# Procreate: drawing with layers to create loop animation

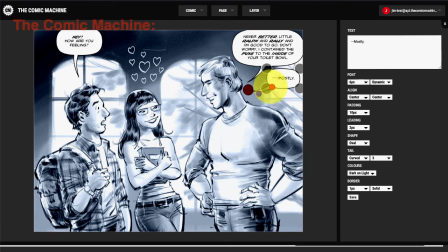1485s
Probably want to see a wider tail was probably more appropriate here. how will we overlap that? All right.
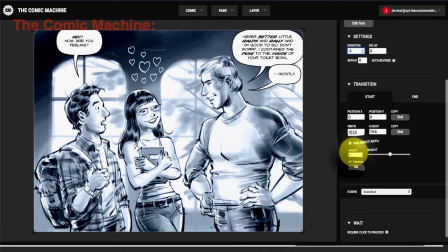1497s
And again, I'm going to apply the same settings. I should think this is probably something that should be done by default.
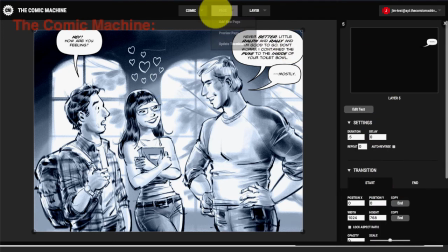1514s
So the settings stay as you create the bubbles. Okay, so I think the mostly came up a little bit too fast, so I'm gonna add a delay before that comes out, so to give it a breather.
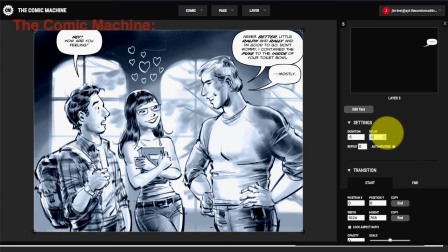1529s
Oops, too many dots there. 0.5 of a second before that comes up.
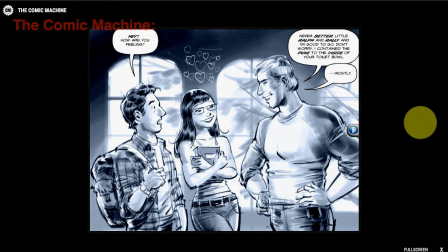1538s
So this is a great thing about the Combo Machine. It
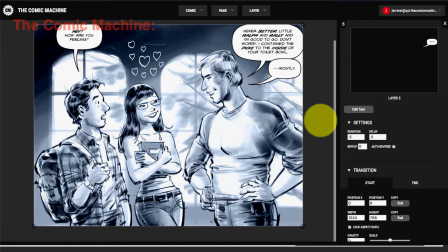1543s
actually gives you the feeling of real dialogue. Gives you the pauses that dialogue as you read it to a certain degree.
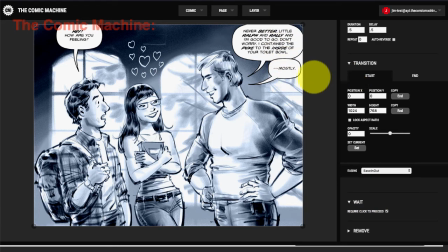1550s
So I put in the weight after the mostly. So basically, any text I put in next would be on a clear
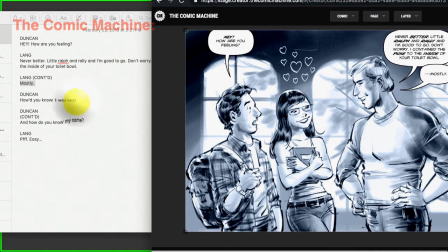1559s
screen as far as text is concerned.
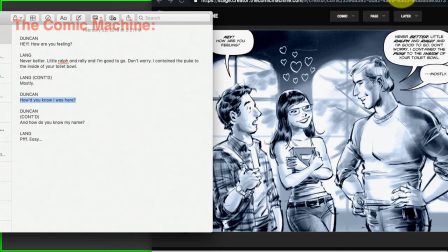1563s
So Duncan, the geeky guys, delivers the next line.
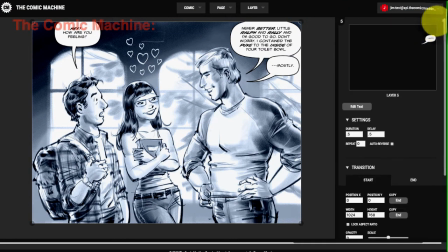1569s
So what I want to do is I'm just gonna close this window here.
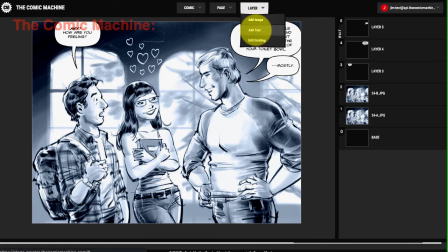1575s
So layer fire layer 6 is what the next one is.
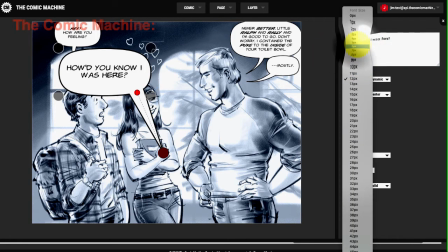1582s
Put it to 6.
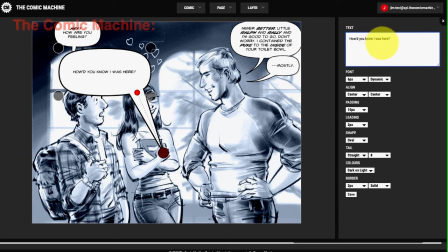1588s
I'll say no as the bold word in the speech bubble.
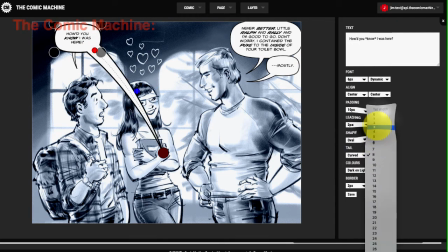1600s
Alright, and I'm going to quickly add all the same settings.
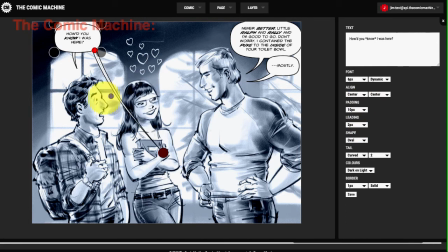Original was here.
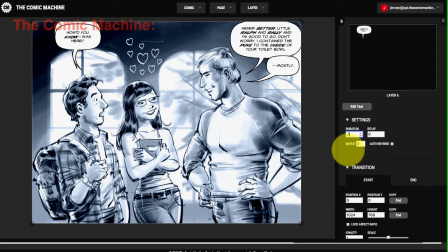1619s
Alright, save 0.5 duration fade in, 0 opacity starting out.
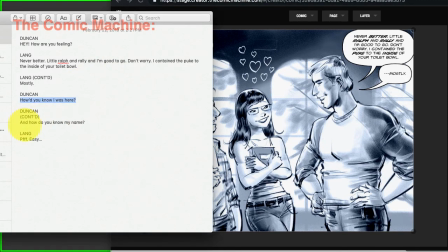1627s
That's all I need to do. And I'm gonna copy the. Oh, right, he says something else.
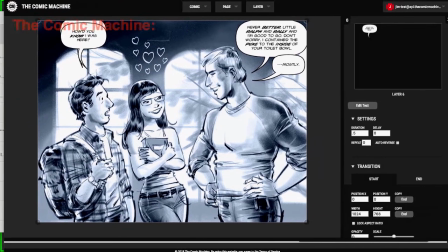1635s And how'd you know my name?
So I'm gonna do the same thing where I just add another text above here.
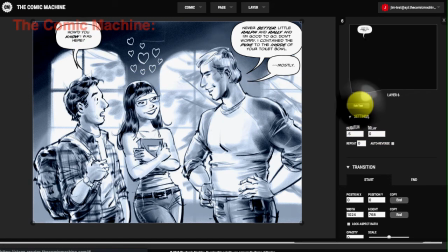1643s
Now I didn't realize I needed more text, so I can go back and edit this and move it over a bit more, because to make room for another
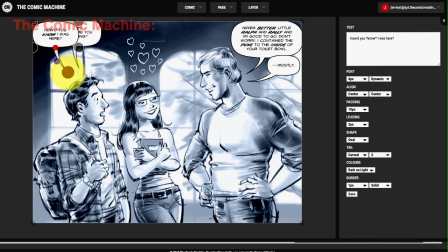1653s
speech bubble that comes up.
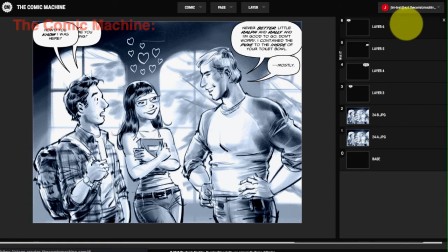1656s
So I learned before that I'm going to add a delay before the next one, to just another delay before the next text comes up.
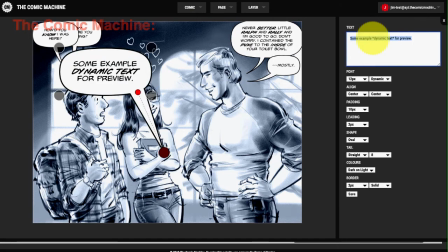1663s
Anyways, I'll explain this later here.
And how'd you know my name?
So name I would think should be bold. Give it a little more strength. Again, 6 point. Ovals, curved tail.
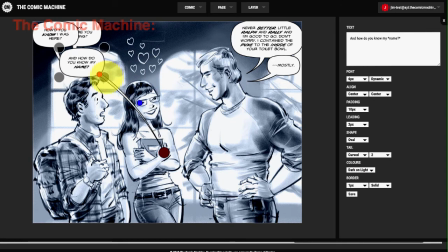1684s
1 pixel border. I'll put that in here. Alright. Make it a little bit lower so that
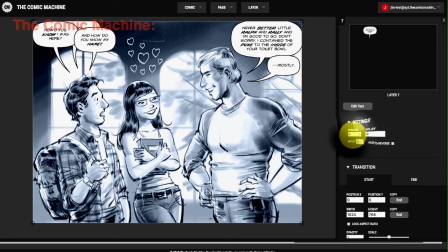1702s
it's probably not necessary, since it's there's a time it comes up after the first bubble, so
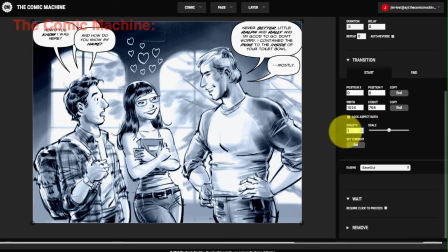1712s
people would know when to read it, I think.
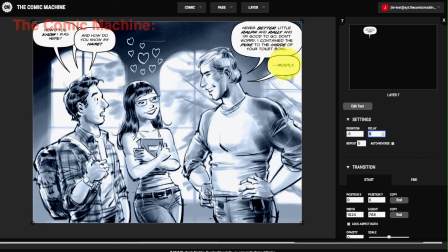1715s
So again, I'm gonna, as before where I had 2 text bubbles delivered back to back, I'm gonna add a 0.5 delay so that it seems like there's a pause before he says this.
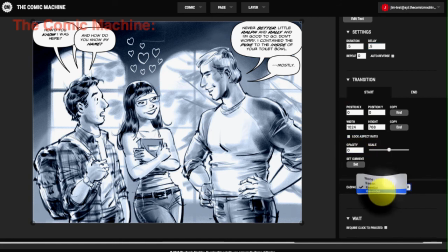1728s
Opacity 0, ease in and out.